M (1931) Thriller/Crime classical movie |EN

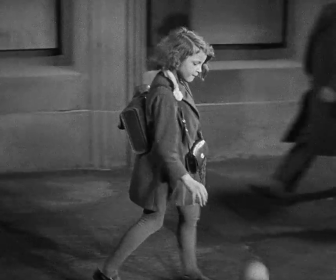[4:20]
And this is basically staging the very structure of the film, I mean,
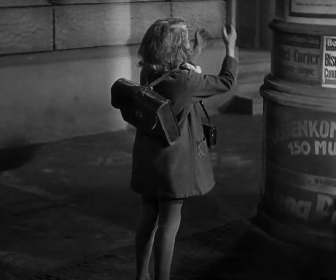[4:24]
that you have a person that you cannot really see that commits these crimes.
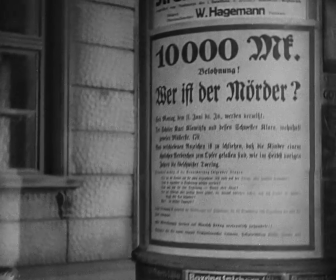[4:29]
And you try to figure out who is that person and is the person your neighbor.
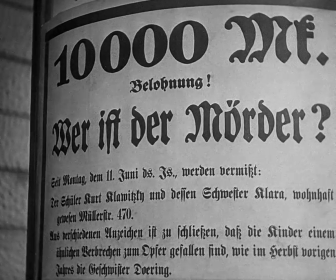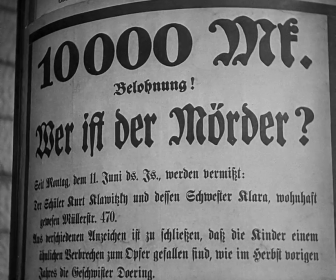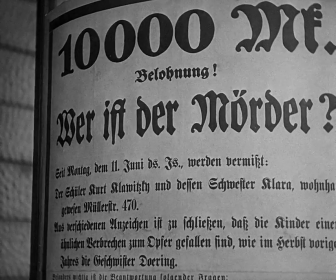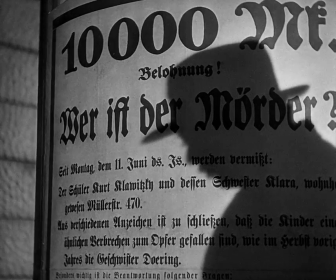[4:50]
The shadow is an homage to expressionist film language, and it basically highlights and it also obscures the word murder.
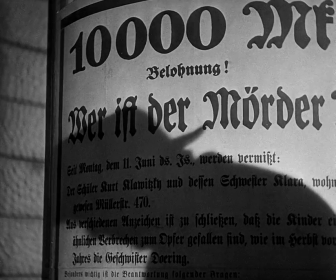[4:59] Wie heißt du denn? Eddie Beckmann.
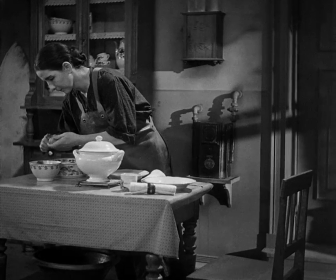[5:03]
Notice here the composition, the bending of the figure of the shadow,
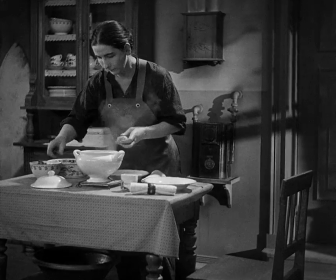[5:08]
matching graphically the bending of the mother who curiously also has a knife in her hand.
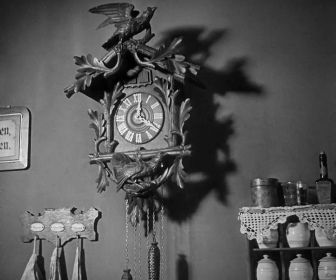[5:13]
This is a film that is establishing links with characters that are surprising and not obvious.
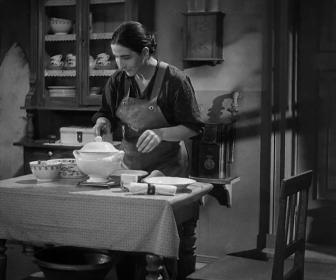[5:20]
We talk about this film today as a classic of German cinema, indeed as a hallmark of world film.
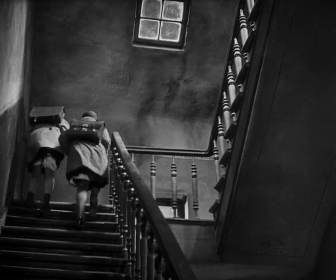[5:28]
It's invariably used in beginning courses on cinema.
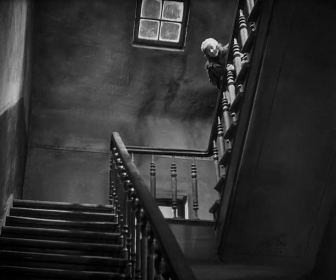[5:32]
And yet this response and these high appraisals are not altogether in keeping with the film's initial reception.
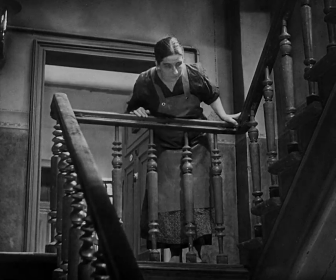[5:40]
That is very true. It was not a very popular film.
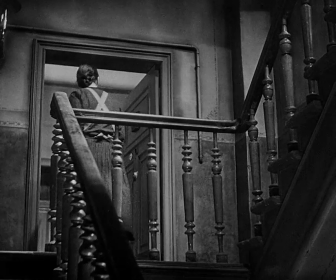[5:44]
It was a kind of an issue film that was discussed as a film that broached a certain social topic,
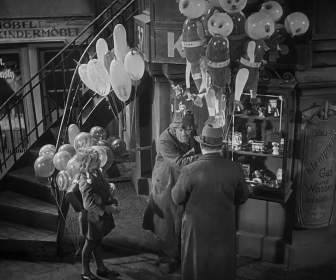[5:51]
and that topic is the vigilance and the protection of children.
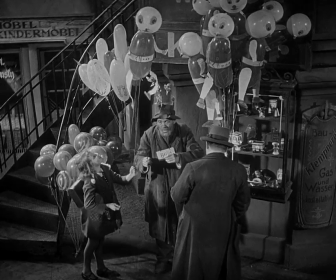[5:56]
The film is actually based on the case of Peter Curtin, the monster of Düsseldorf.
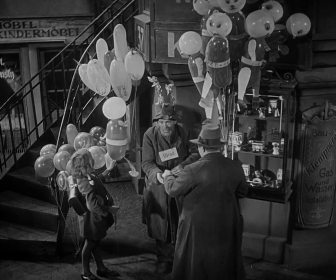[6:01]
Curtin terrorized Düsseldorf between February 1929 and May 1930.
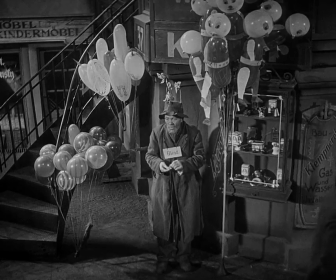[6:08]
Curtin's trial lasted only 10 days, from 13th of April to the 22nd of April 1931.
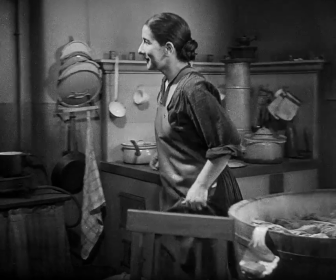[6:15]
Now, Lang's film came out 11th of May of 1931, so you can see how incredibly topical this film was.
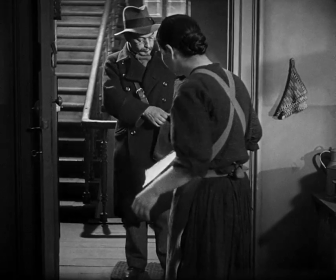[6:22] Spannend, aufregend, sensationell. Ja, ja. Oh, ein Blick, Herr
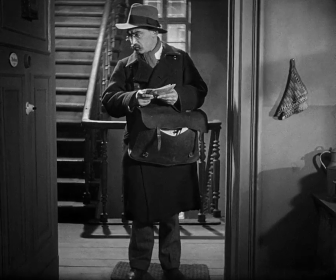[6:31] Gerke. Sagen Sie mal, Herr Gerke, ja? Haben Sie Elsa schon nicht gesehen? Nee.
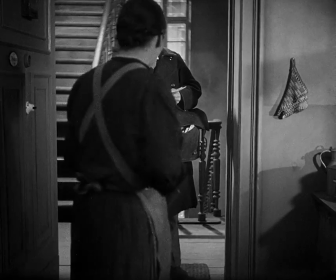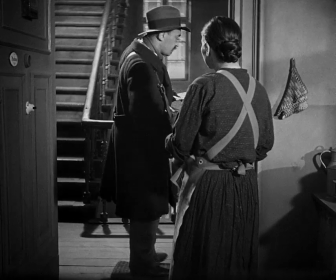[6:42]
What I find interesting is that the editing of the film suggests that Elsa's murder is committed precisely
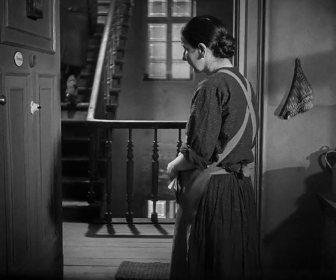[6:47]
at the time when Mrs. Beckmann gets her latest installment of serial fiction,
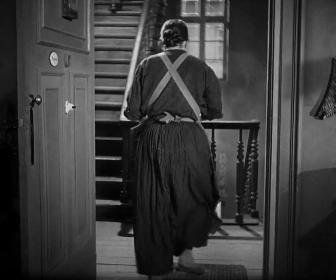[6:51]
which is praised as thrilling, stimulating, and sensational.
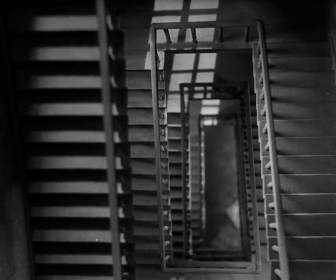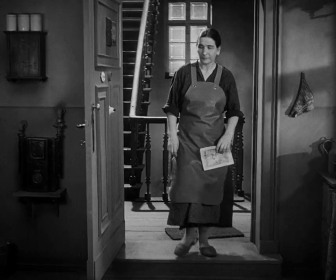[7:02]
So the serial fictions that are being hawked here are rhyming with the serial murders that are being presented in this film.
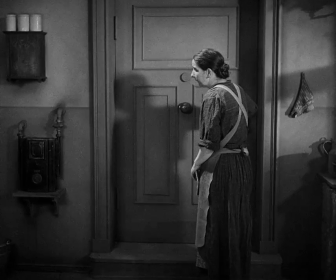[7:11]
Exactly, and the seriality of the serial fiction is common to both murder and its representation.
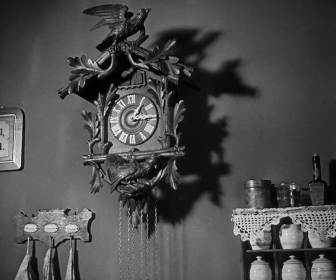[7:18]
The crime that is committed seems to exist already in fiction.
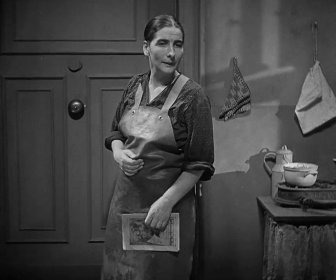[7:22]
Or put another way, the purchase of crime fiction substitutes the real crime.
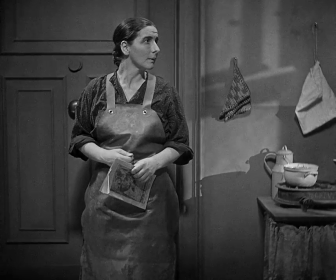[7:28]
It's kind of self-reflexive moment on the status
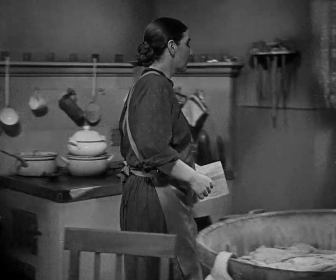[7:32]
and function of feature films like M that sell crime as fiction.
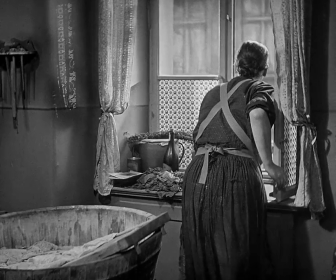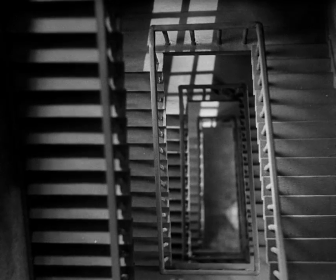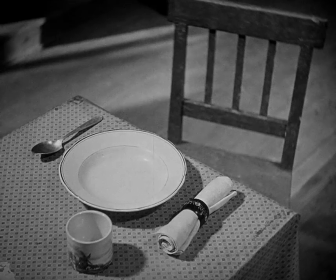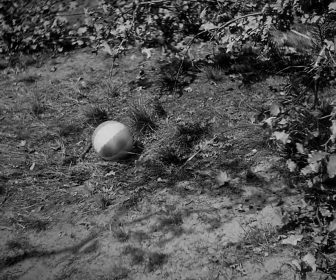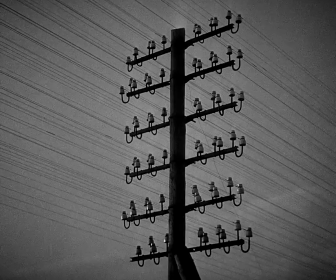[8:19]
The telephone wires that suggest the world of modern communications. The image goes dark once again. For about 10 seconds,
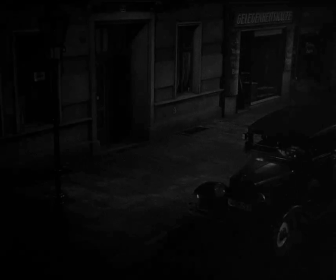[8:30]
setting off the first few minutes of the film as a kind of a prologue to which the rest of the film responds.
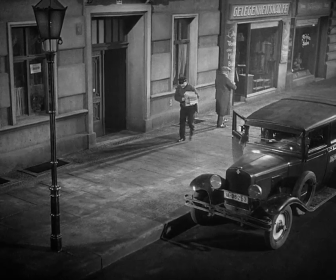[8:38]
These telephone wires might have actually transmitted the news being hawked now in the streets.
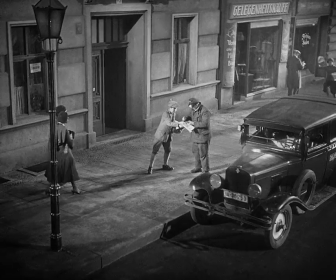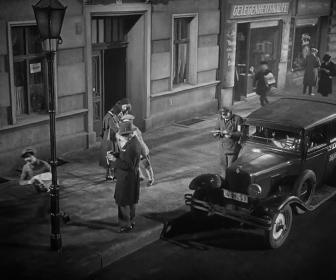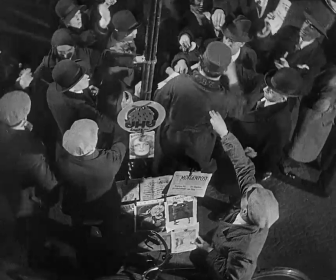[8:55]
News, serial murders that become the grist for news. This news is sold to ready consumers, a quintessential long shot from above.
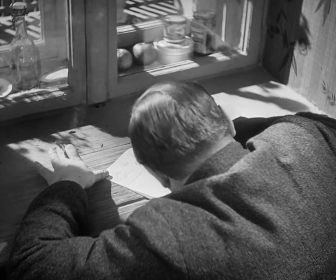[9:04]
Once again, we see the murderer from the back by indirection. We hear some off-screen whistling.
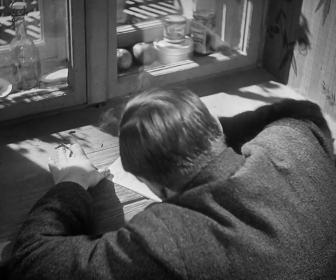[9:09]
It's Grieg's Peer Gynt, Hall of the Mountain King. We don't know the source of that whistling here.
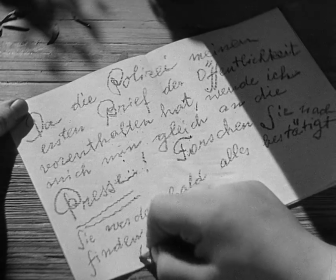[9:13]
And it's interesting that he's addressing the letter to the presse, that means to the newspapers.
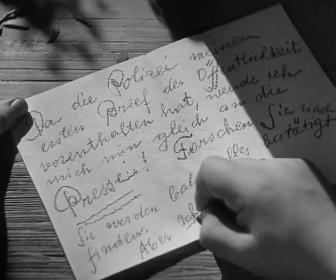[9:21]
For 1931,
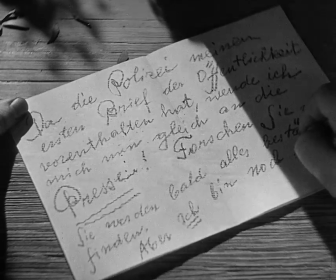[9:22]
this would have immediately flashed up a memory of Peter Curtin and the mass murder trial that was held before this film was shown.
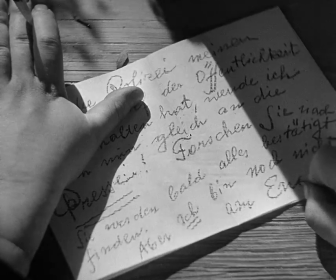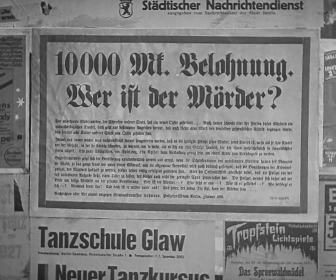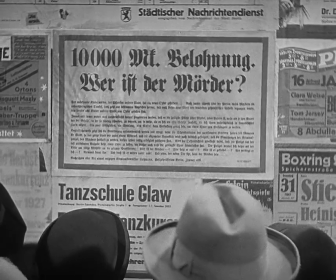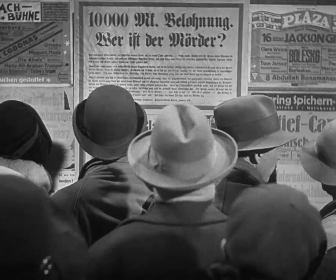[9:47]
Mass murder, then, and mass media are of a piece, the reiteration of the question, who is the murderer?
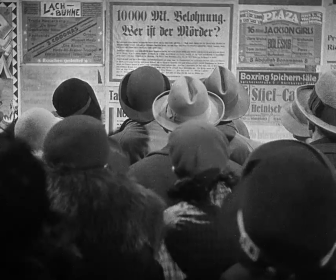[9:53]
But it's positioned, that is to say, it's couched within a number of other attractions, a number of distractions that Berlin audiences could partake of.
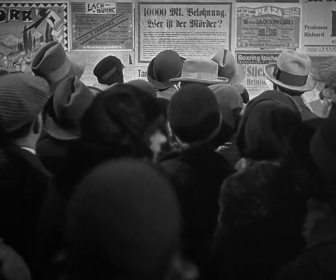[10:03]
So that this is a property that is sold to consumers, and the consumers greedily stand around wanting to hear more.
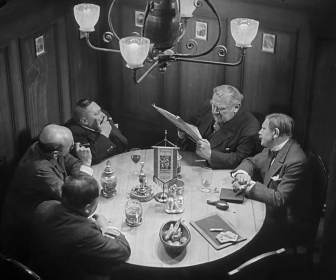[10:12] dass es die heiligste Pflicht jeder Mutter, jedes Vaters ist, mehr als je ihre Kinder vor der Gefahr, in der sie ständig...
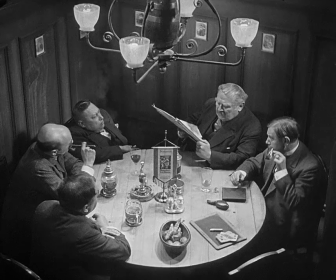[10:18]
What we think is a radio voice turns out to be a voice of a person in a Stammtisch,
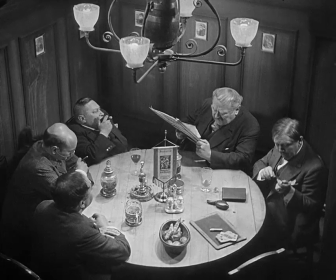[10:25]
which is the German word for a gathering of men smoking, drinking and talking politics.
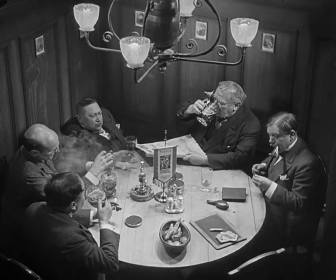[10:33]
Lang is making this look quite grotesque in the tradition of George Grosz with
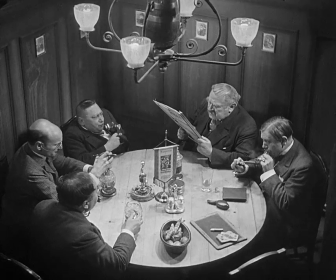[10:41]
caricatures of the middle class. Yeah, the figures look somewhat reptilian.
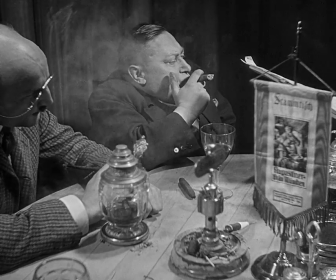[10:46]
We'll get some close-ups that even stress that more. Again, a typical Lang setup,
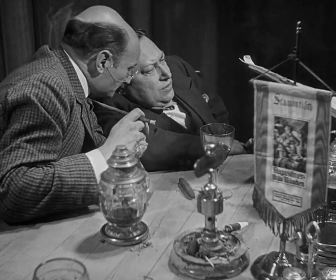[10:52]
a circle from which one figure will be excluded, very much reminding us of that initial point of departure in the film.
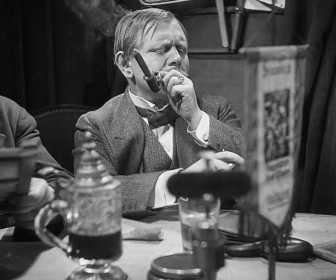[11:00]
What this sequence is really doing is
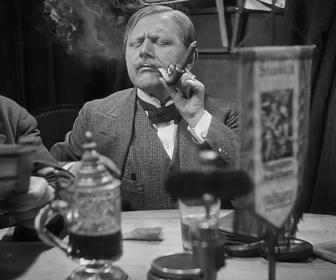[11:04]
showing how a collective hysteria develops out of this sense of uncertainty and fear of the hidden murder.
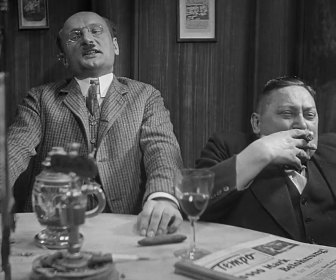[11:13]
Yeah, mass contagion is generated by the mass media. We see the copy of Tempo, the Berlin newspaper, lying on the table there.
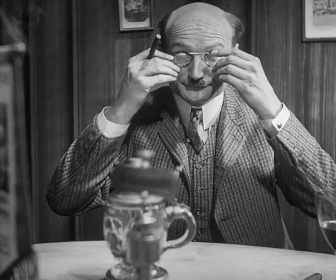[11:21]
We'll see Tempo throughout the film, but it's this newspaper story that has generated this altercation,
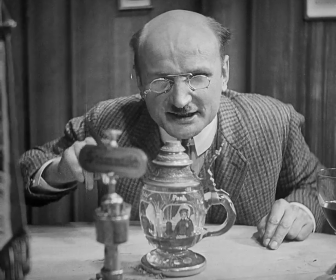[11:28]
and the atmosphere of mass contagion is very much a function then of the newspaper culture and its culture of headlines.
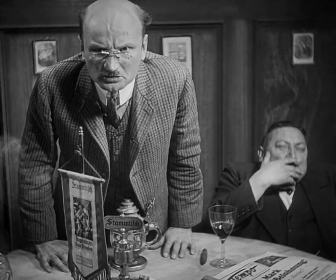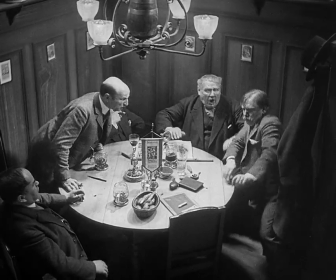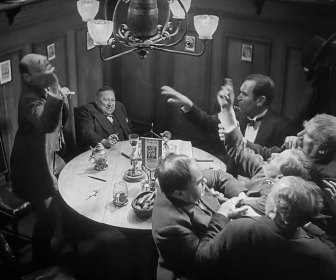[11:50] Du, wir zwei, wir sprechen uns vor Gericht, du! Das spreche ich an die Zuchthaus, aber ich habe
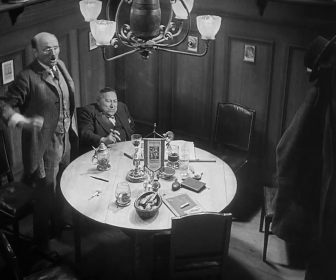[11:59] du Verleumder, du gemeiner Ehrabschneider! So eine Verleumder, so eine Ehrabschneider!
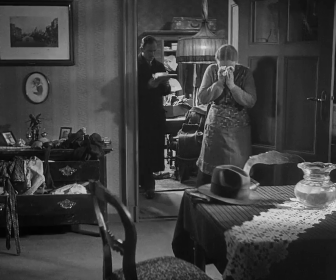[12:05]
Now we start moving to spaces that are not localized.
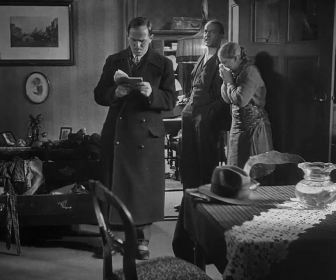[12:10]
Clearly, it's not like Law and Order where we get titles telling us where we are, but there are links by cues,
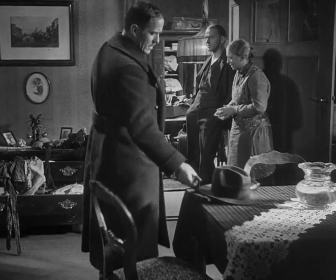[12:17]
by word cues, taking us from one space to another as the investigation tries to track down the murder,
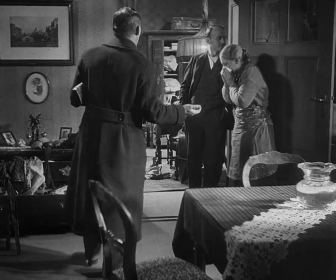[12:23]
tries to follow up the clues.
Gerade darum muss die Polizei doch hier noch so kleine Spur verfolgen.
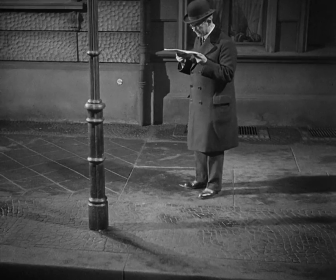[12:28] Jeder Mensch auf der Straße kann der Täter...
Little girl once again asks for the time.